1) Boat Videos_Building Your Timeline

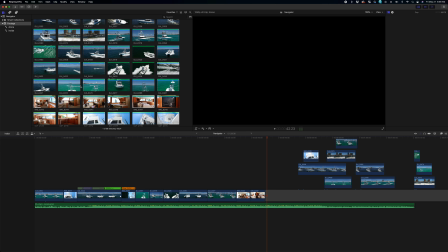(33:33)
1, 2, 3, 4. Hit. So I think I'm gonna play with that when I'm showing off this room.
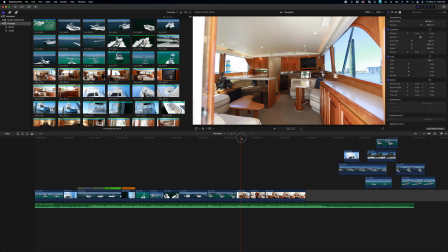(33:42)
So what we're gonna do is we're walking in, we're highlighting,
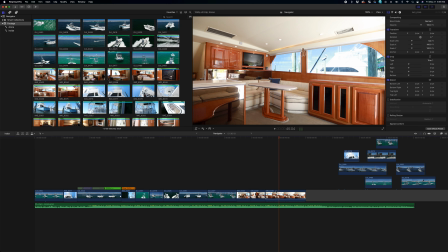(33:49)
and I don't know if we're gonna do a third or not, but that's kind of the idea of it.
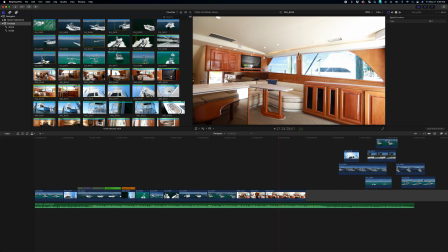(33:56)
So I'm trying to see if there's a very special thing that we can show.
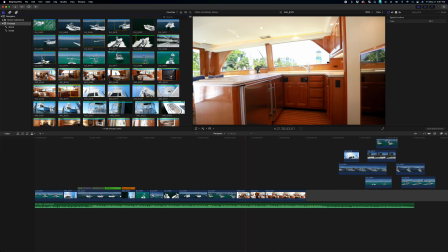(34:00)
It's probably going to be this clip to show this backside, but let's see what that looks like.
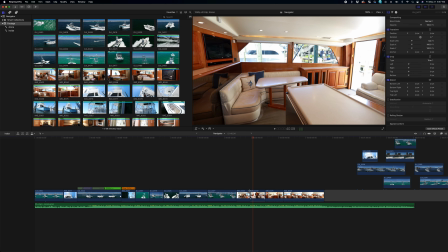(34:12)
Okay, we're showing the wide. Okay, so and also that little at the end.
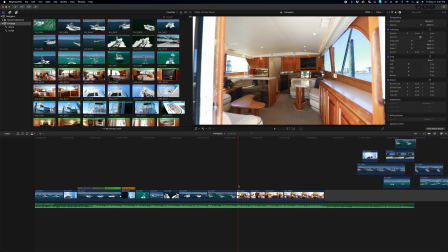(34:17)
The other way to get around that, if we're kind of getting edged up on this,
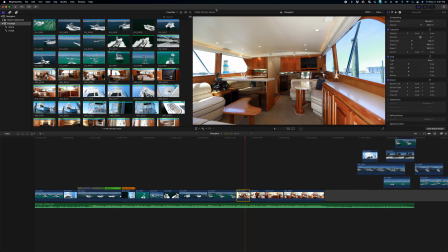(34:23)
one is we're mostly going to be inside at 1080/60 with the 5D, because that's going to give me my full frame back. So that's going to make the inside of here look way bigger. So most of the time I'll do that.
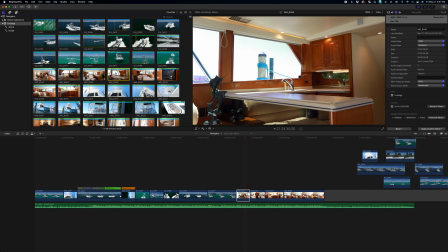(34:37)
The only time I'll do 4K inside a house is when you're seeing these kind of shots where I'm trying to kind of do this, I guess, more of a parallax feel. It didn't come out well here, but in big actual houses in the kitchen where they have an island, you'll see me do this 4K pump push-in shot. Okay, so
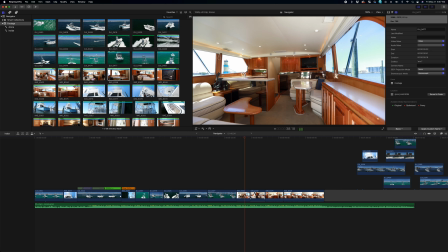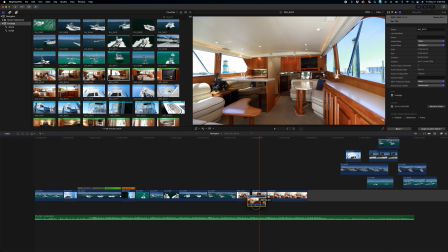(35:03)
what I'm gonna do, just to kind of break it up, is I'm gonna show, I'm gonna show the wide, go into some kind of focus shot,
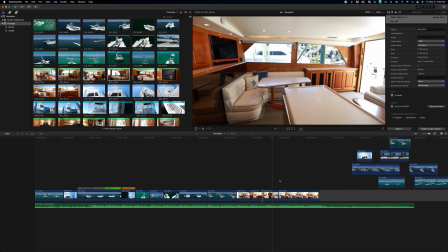(35:12)
and then back out to some, like a wider shot. Okay,
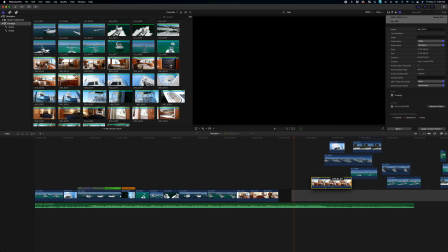(35:20)
so I think we might just do 2 clips because we're kind of running out of time.
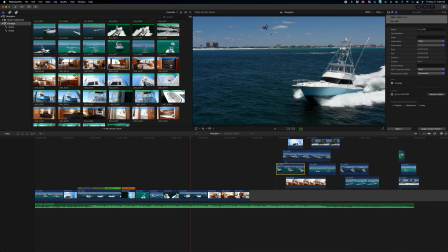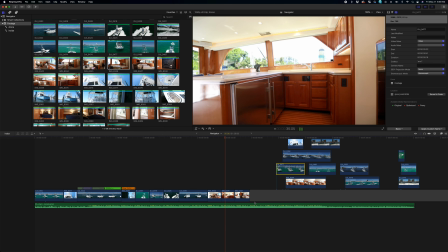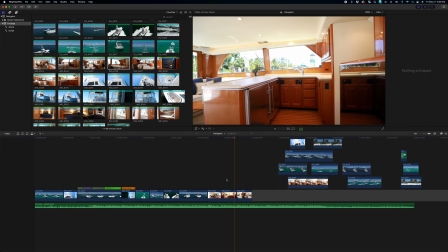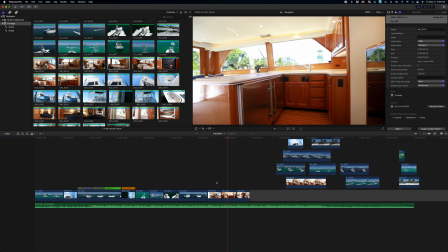(35:43)
Okay, so yeah, I think I'm going to just do these 2 clips. Yeah, 2 clips, and then we're gonna go show the rest of the boat.
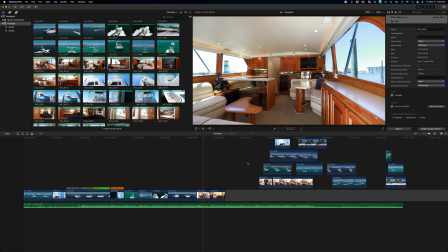(35:52)
The salon is just this intro. This big living room is the salon, and then it just turns into bedroom, bathrooms like a normal house would.
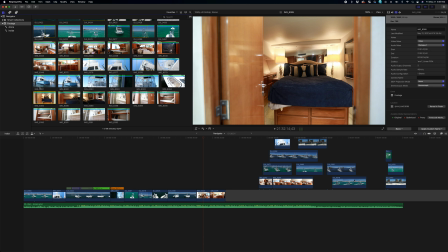(36:01)
So they're always a pain in the ass. It's probably best to shoot these if you are gonna ever want to shoot them yourself. I recommend a slider. You can just really micro the
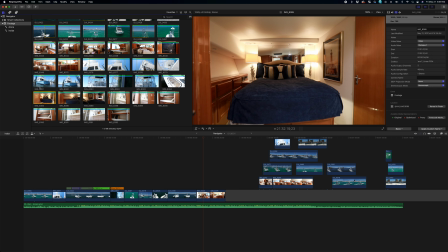(36:15)
movement of everything and really maximize how big the room looks by really getting in there on a single line,
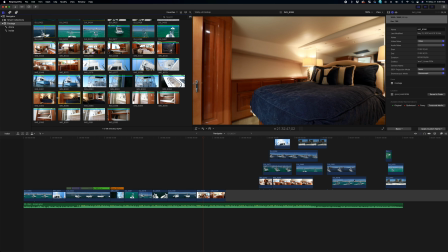(36:24)
where I'm on this Ronin the whole time, and I got these little jitters here and there.
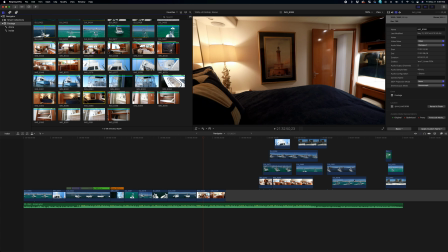(36:29)
It just turns into a lot. So if you're ever to do a spot like this,
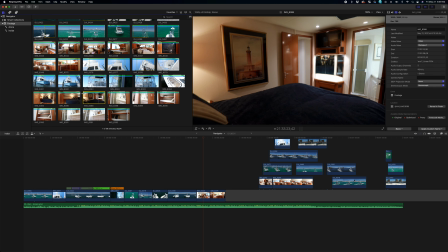(36:35)
or whether it's a house or a boat or whatever, I love my Ronin, but I do have a slider. I was just by myself today,
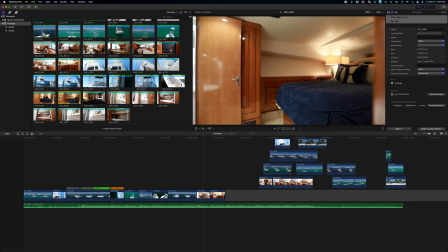(36:41)
so it just wasn't gonna happen. Definitely, if you're trying to maximize show reel,
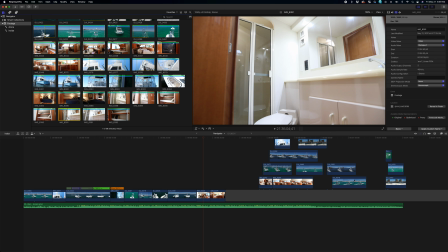(36:48)
slider, very tight shots like this, and it'll come out way bigger, cleaner, and a little bit more intentional of what we're looking at and what's going on.
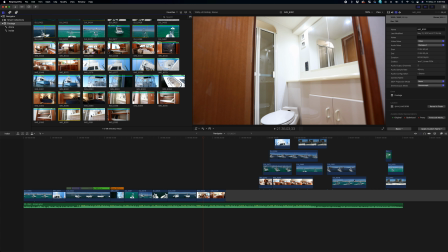(36:56)
The Ronin's great for mobility, but getting these very in-cabin close shots, slider all day long if you're really trying to bang it out well.
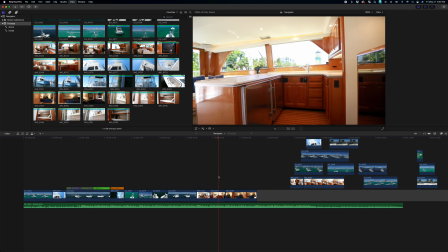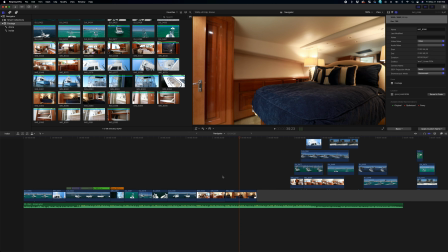(37:15)
See, those jitters just drive me fucking crazy.
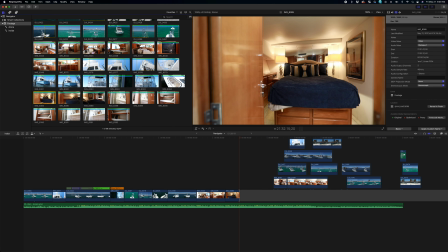(37:22)
And see, like, that doesn't really show. Man, I think this one shows it most, and we just don't have much to work with.
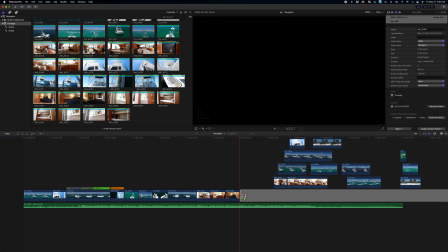(37:30)
Like, I just didn't get the shot.